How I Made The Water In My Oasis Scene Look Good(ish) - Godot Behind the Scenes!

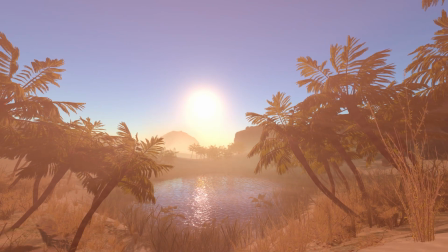In this video, I will try to cover a few key points from my Oasis concept scene, and hopefully do justice to a few tips that I've picked up that really apply to any 3D scene. In keeping with my previous videos, I will start with the inspiration for this piece.
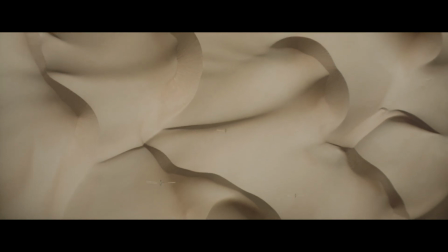As much as I love Lynch's quirky original, I really mean Villeneuve's most recent barren but beautiful adaptation of Arrakis. This film really captures the intimidating sprawl of the dunes framed by cracked
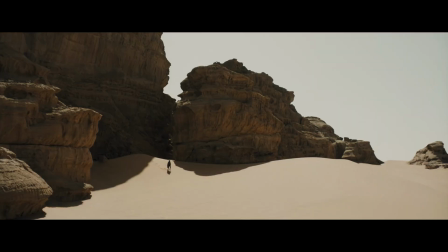and eroded cliffs that excellently portrays the setting of a barely hospitable desert.
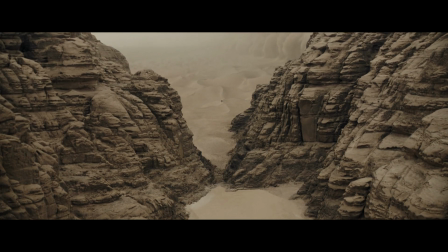But unlike a film that can build this world up over hours, my 10 second scene needed something more immediately interesting.
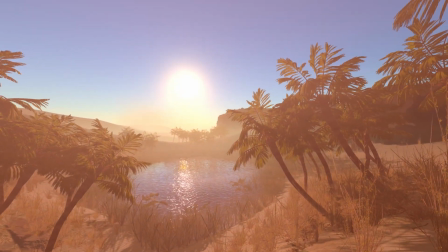So unlike Arrakis, which lacks any surface water, my desert eventually became an oasis.
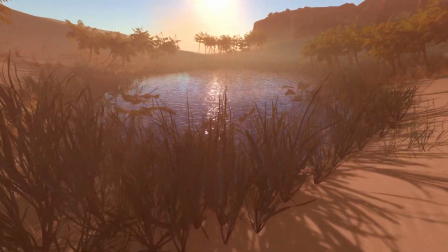As the water had now taken the central focus, it needed as much or more detail as the sand and surroundings.
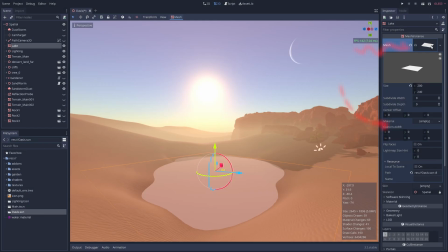But luckily, it's actually incredibly simple to make. Essentially, take a flat plane and add a spatial material.
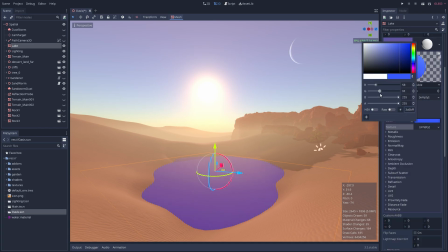From here, set the albedo to be a semi-believable transparent lake colour. Blue usually works. Then tweak the roughness until we have a nice amount of reflected light coming off the surface.
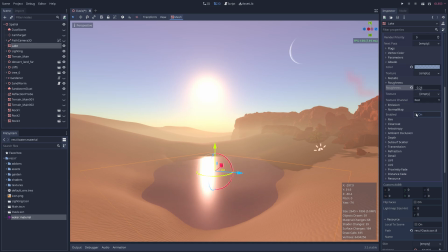Now, as there is no geometry on this flat plane, to add detail we can use a normal map.
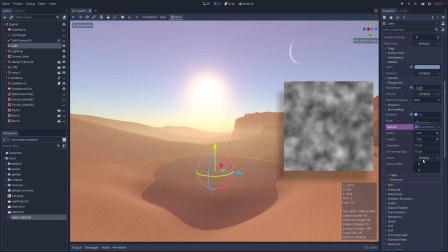We set the texture of the normal map to be based on procedural noise, noise being an approximation of randomness in the form of a texture, which Godot can produce with a click of a button.
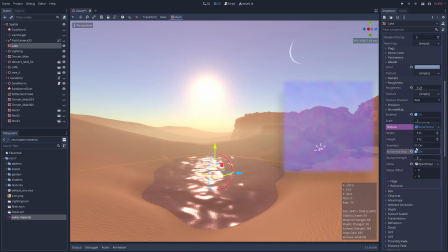And already we have procedural and tweakable detail added to the water's surface lighting. Right now these ripples look way too big, so to fix that we can tweak the scale of the UV map, essentially stretching or compressing the texture being painted onto the plane to achieve our believable small surface waves.
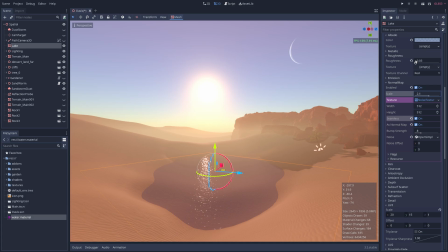Then I'm back to tweaking the roughness in clear coat again until the light reflected pleases my eye. And to simulate how light bends in water, we can enable the refraction setting. And already, it's looking quite good to me.
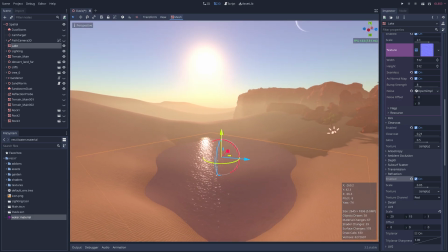However, as with all things in 3D, small amounts of polish go a long way.
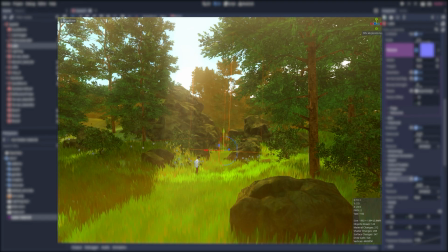If you've seen my earlier videos, you'd know I always like to use ambient movement to add extra flavor to my scenes.
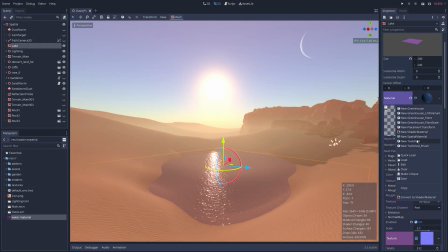To do this for the water, we first convert the spatial material into a shader material. This will maintain all the previously configured parameters, but importantly it allows us to modify the underlying shader code.
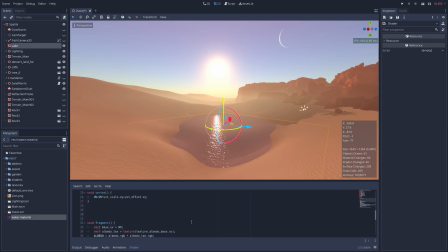To simulate the movement of small waves, all we need to do is modify the normal map's UV position every frame, effectively scrolling our noise texture across the plane's surface. I've talked about it before, but subtlety really is key when dealing with ambient movement. It does not take a lot to make the waves look unbelievable on such a small body of water,
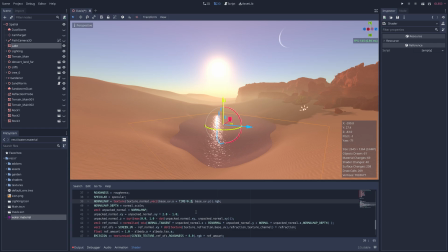so it really needs to match the intensity and approximate direction of other things affected by wind, like the sand particles and surrounding plants.
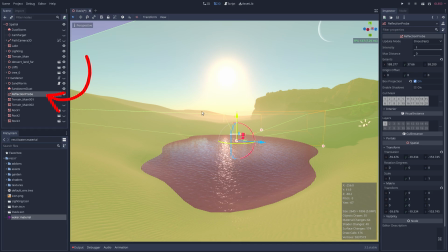Another extra step, albeit a little more expensive, is to use a reflection probe to more accurately show the sky and surroundings in the water's surface.
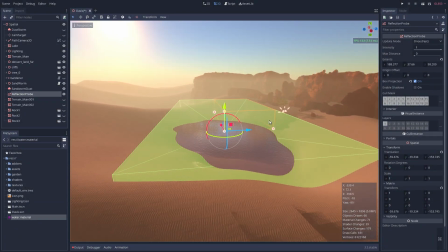Just make sure the green box encompasses the water, and enable box projection for this outdoor setting.
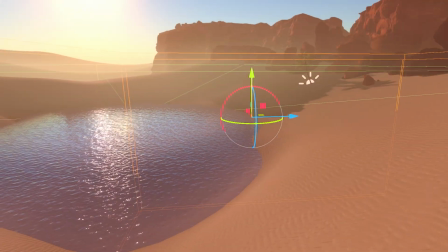Another issue that always stands out in 3D are hard edges.
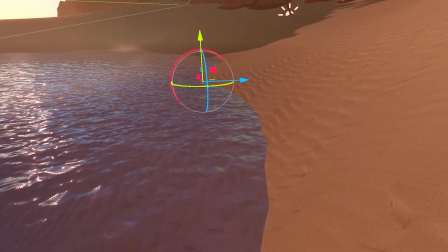No matter how straight an edge or corner may seem in the real world, there are always imperfections and a degree of curvature or blending where two objects meet, so it's almost a sin how abruptly any 3D objects intersect one another, creating an entirely unnatural transition that our eyes automatically identify as looking out of place.
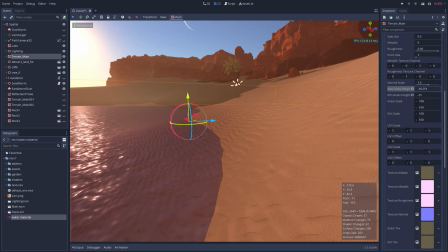The first trick I like to use is a subtle blending of textures or darkening of colours around such edges, to try and make the transition less obvious. Here I'm just darkening the sand for closer it is to the water's edge, much the same way damp sand would occur in real life.
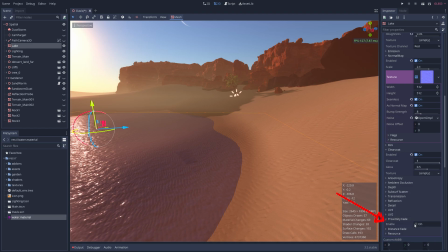The next often overlooked setting is proximity fade that smooths the transition of where objects intersect. This can lead to objects disappearing when the camera is too close to them, but assuming the player isn't crawling anywhere,
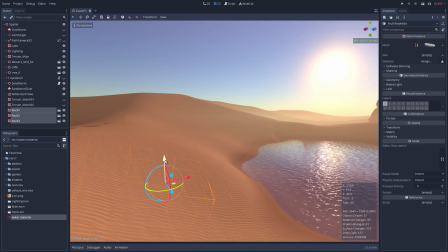we can kind of get away with it for certain ground objects as a simple means to hide the otherwise harsh transition.
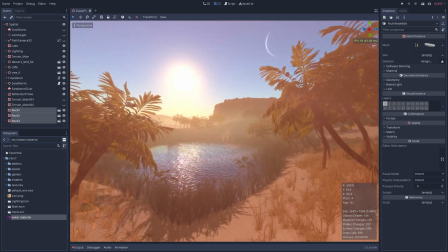The last and perhaps simplest solution I will show is to simply cover edges as best you can with other objects, as long as it works in the context of the scene.